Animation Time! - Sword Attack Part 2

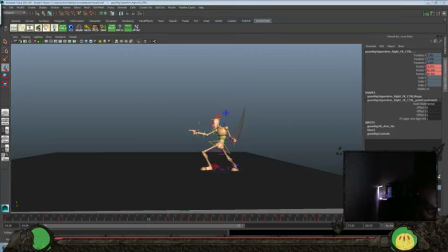So we'll wait another frame there. Let's see it now.
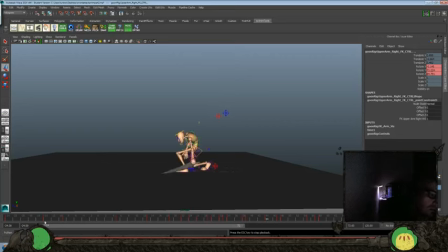Thank you.
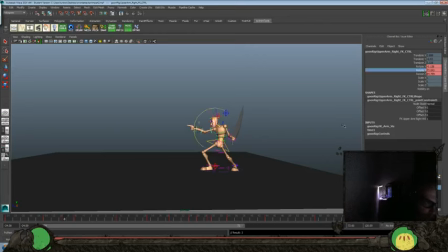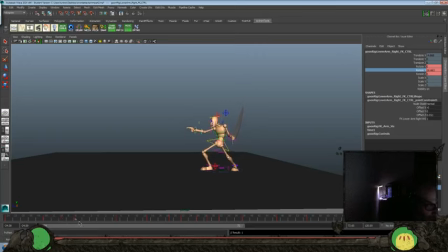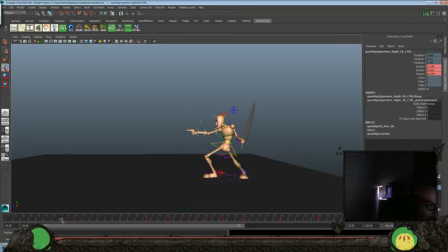glows a little better too. It's a little bit stronger.
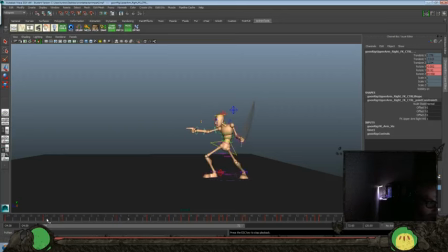And let's hold it a little bit tighter here too.
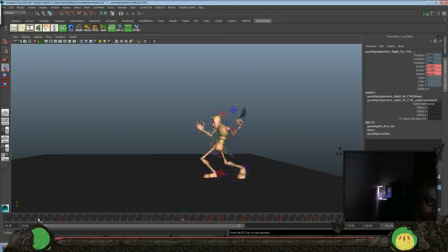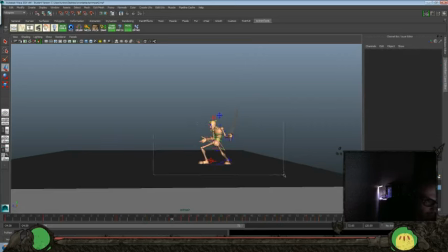Okay, now before we do that, I think I need another 12 frames, let's go minus 36 here. We'll grab everything and move that there.
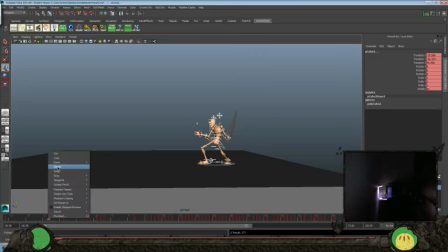And the hip we have at 22, so we still have a little bit of movement in this pose to start with.
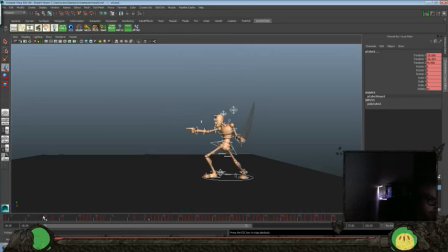Out of this. So we'll take what we have at 13.
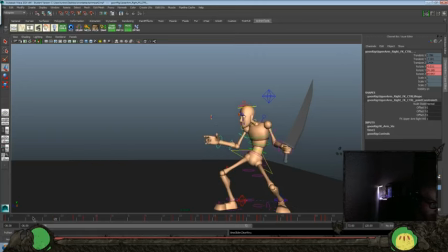So we get a couple of frames there of movement before it's a little slower out of it and it just punches in there. So let's
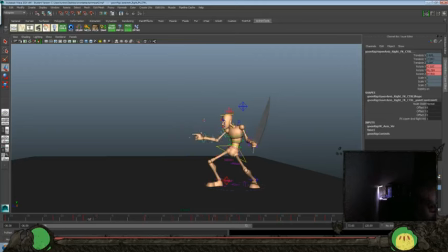take everything there and give me one frame less so we really rock it into that pose.
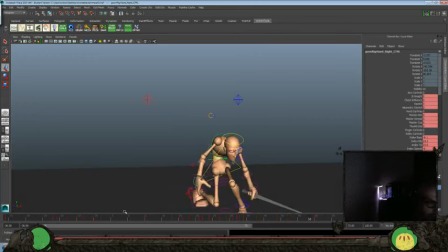Let's look at
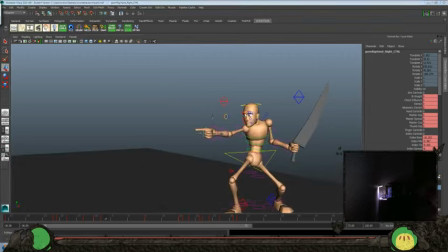this index finger. Let's push that forward a frame.
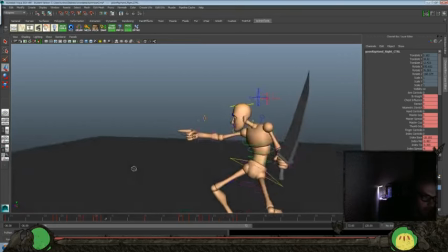So it leads the movement there. Let's see.
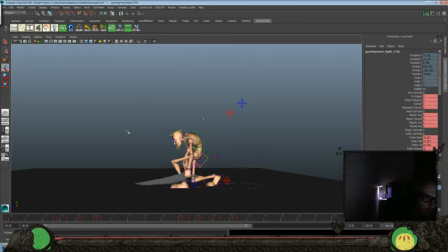How are we doing on time? Oh, we hit about our hour already. I think I want to do a little bit on the facial expressions, and then we'll make this a three-parter. So we added another, what, almost 60 frames onto here by doing this.
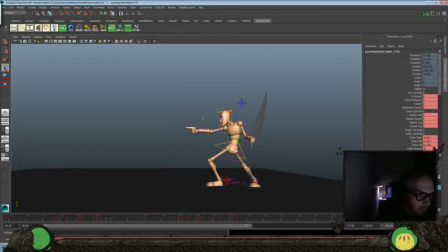I want to hold it a little bit tighter overall.
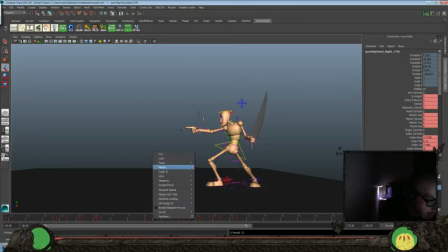Don't hit that until about 12, so it still stays pretty tight.